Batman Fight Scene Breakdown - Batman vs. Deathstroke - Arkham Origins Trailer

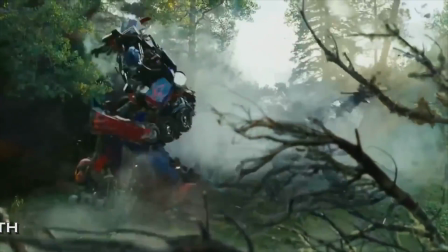Hello, I'm Adrian, and welcome to Fight Scene Breakdown. In anticipation of breaking down the full warehouse fight scene from Batman vs Superman as it releases this week on Blu-ray,
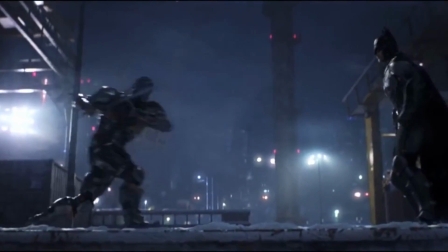here's a breakdown of another great Batman fight scene from Arkham Origins.
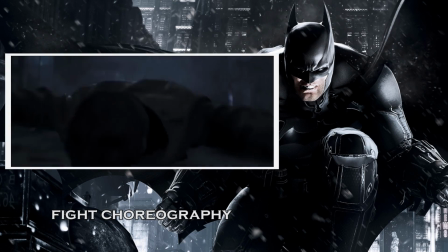After taking out a couple of criminals from the shadows, Batman is finally drawn out by a massive explosion set by Deathstroke.
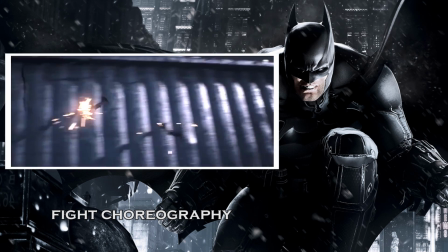A couple of batarangs fail to hit Deathstroke and he pursues him using his grappling gun.
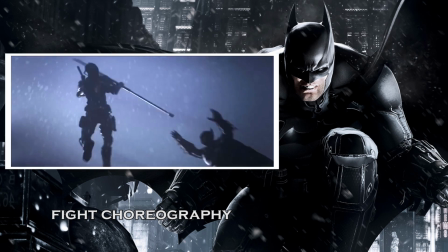Going in for a mid-air tackle, he instead is directly hit by Deathstroke's bow staff.
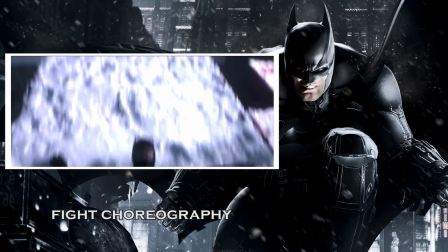Since this assassin is a master of bojutsu, the martial art of using a staff weapon,
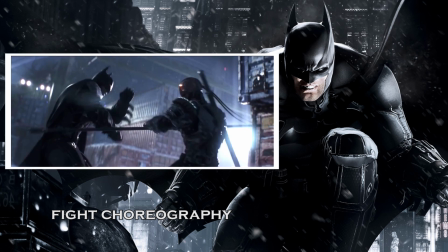he tries to use his staff to inflict a hit on Batman several times over, but Batman deftly uses his gauntlets to deflect all such attacks.
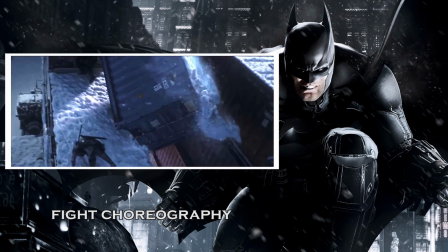A spinning hook kick gets the job done in sending the Caped Crusader reeling, and while Deathstroke is distracted by the falling crate, Batman jumps in with a spinning drop kick.
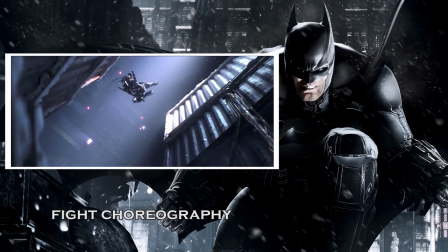Slade Wilson then places his bow staff like an Olympic gymnast and swings back up to kick Batman off the crates.
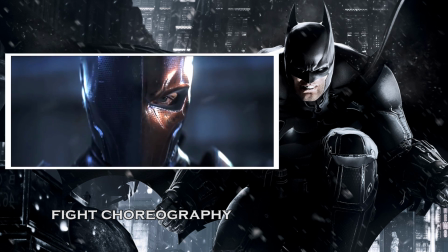After an intensely dramatic face-off, the fight scene mainstay, Deathstroke decides to lethally injure Batman by brandishing his sword.
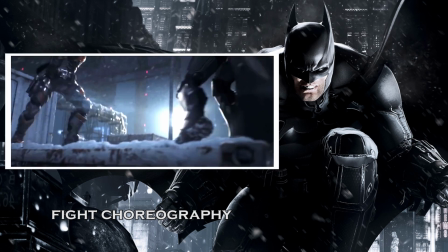Batman now has the task of trying to get in close to compensate for his lack of a weapon, once again utilizing his gauntlets to eventually deliver a devastating elbow.
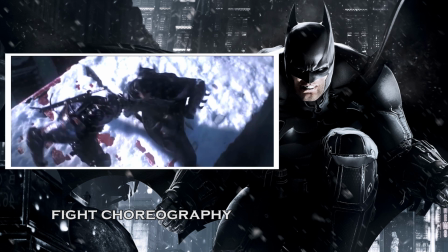He places his arm in his neck in what looks to be a setup for a knee, but Deathstroke quickly deflects it, following up with several strikes which fail to injure Batman.
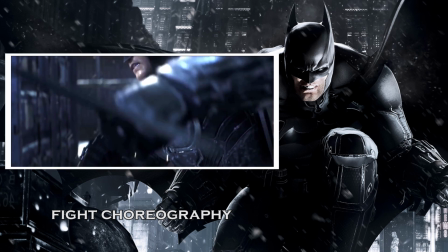Eventually, Mr. Wayne finds the perfect moment to crack the sword in half, following up with an elbow which is blocked and a hammer fist which slightly disorients Deathstroke.
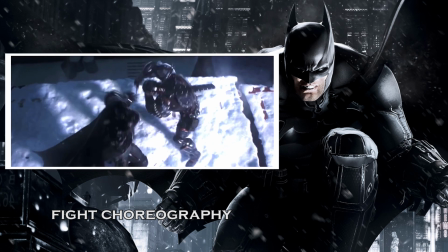He then grabs the Merc's left arm and punches him right in the abdominal obliques. A quick hook is dodged as well as a sword slash, but Deathstroke gains the upper hand after a headbutt.
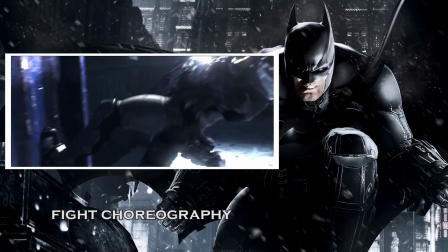Luckily, Batman is able to flip out of the chokehold.
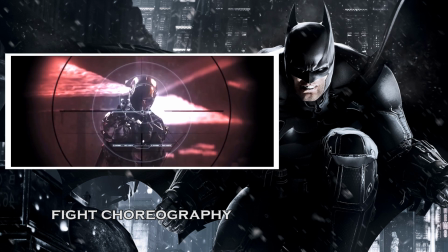A third party shoots Wilson's other sword, and using the distraction, Batman fires his grappling hook to brutally clothesline him.
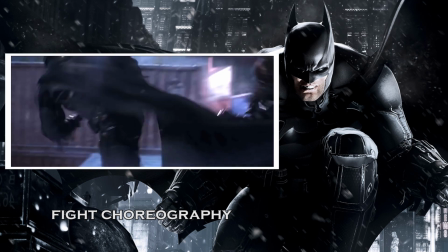And now we get to see our first roundhouse kick in Fight Scene Breakdown.
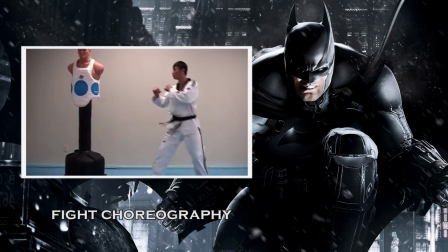The roundhouse kick is one of the most useful and most widely used kicks in Taekwondo, taking very little time to execute and able to inflict a good amount of damage.
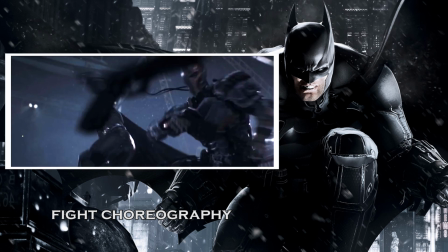In this case, he uses the kick to disarm Wilson's sidearm and, not missing a beat, goes in for a spinning side kick.
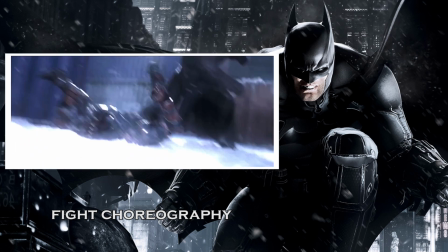As Deadshot takes aim at a hanging crate, Batman slams the mercenary on the ground but is quickly knocked back by a kick.
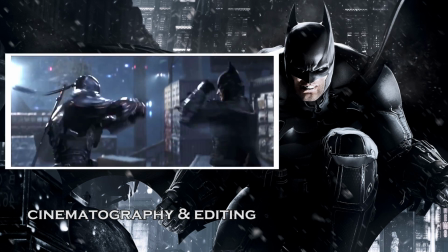The crate falls down, ending the fight. What's unique about this fight is that despite being animated, it is presented in the same way as if it were live action.
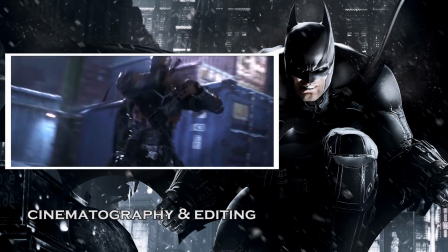It's quickly cut, but not enough to be disorienting, staying just long enough on a shot to convey what it wants to,
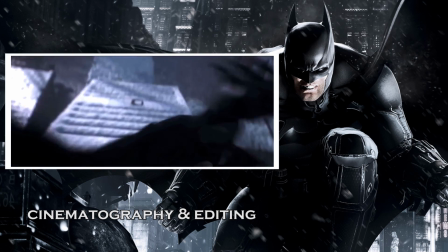such as this sequence where Batman takes a hit, falls down, and then we tilt upwards to see the imminent danger.
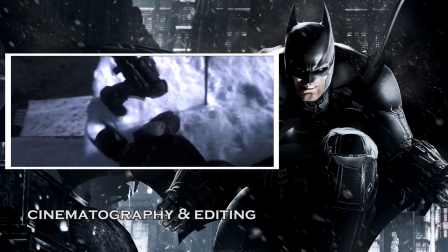A large part of the fight is also backlit, giving a cool silhouetted look to several of the exchanges.
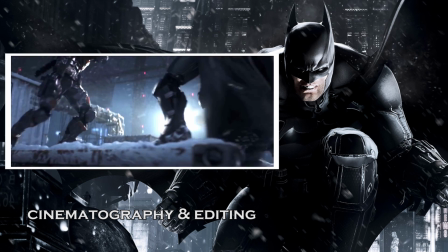I thought it was also a neat touch to show the footwork, as they are each nimbly stepping to avoid falling off the crates.
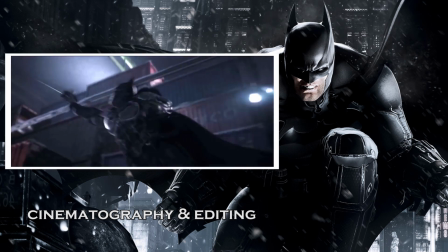The scene is also a fan of using slow motion to accentuate cool moments such as Batman about to collide with Deathstroke or kicking him off the crate,
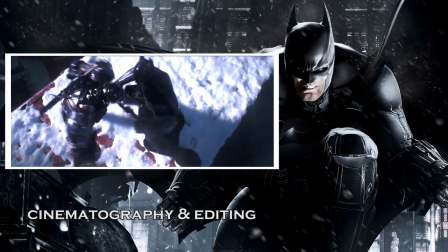and also enjoys using an overhead angle to show off certain parts of the choreography.
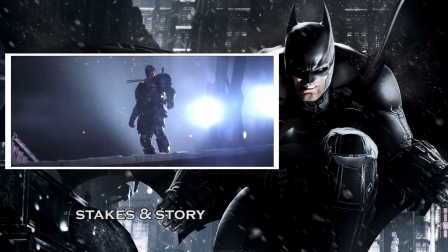Basing oneself purely off the trailer, you can tell Deathstroke is goading Batman into a fight, and with Deadshot's appearance, you find out somebody has put a bounty on Batman's head.
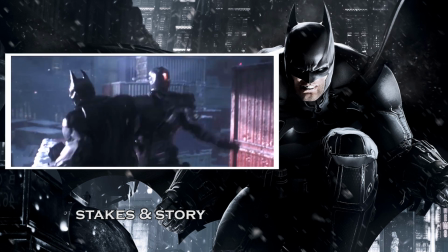Batman clearly has a reason to fight, and this time he's fighting for his life, as these villains have no intent of holding back.
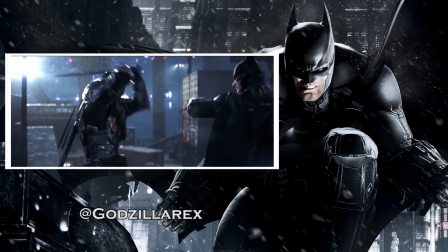What we have here is a spectacular fight between Batman and one of his most skilled enemies in hand-to-hand combat,
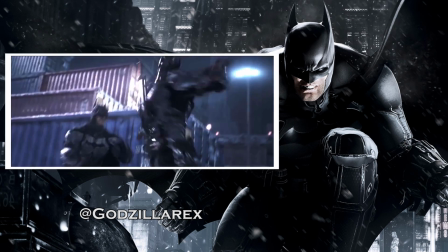resulting in a highly choreographed, slickly presented fighting cutscene that ranks up there among the best animated fights.
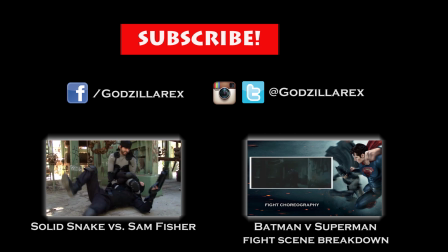What did you guys think of the fight? Which fight would you like me to analyze next? Subscribe and you can follow me on my Twitter, Instagram, and brand new Facebook fan page, Godzillarex.
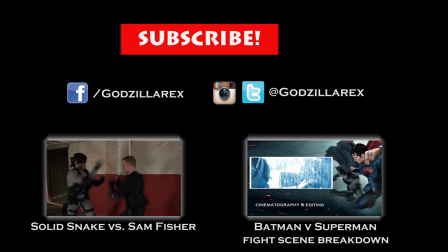See you next time.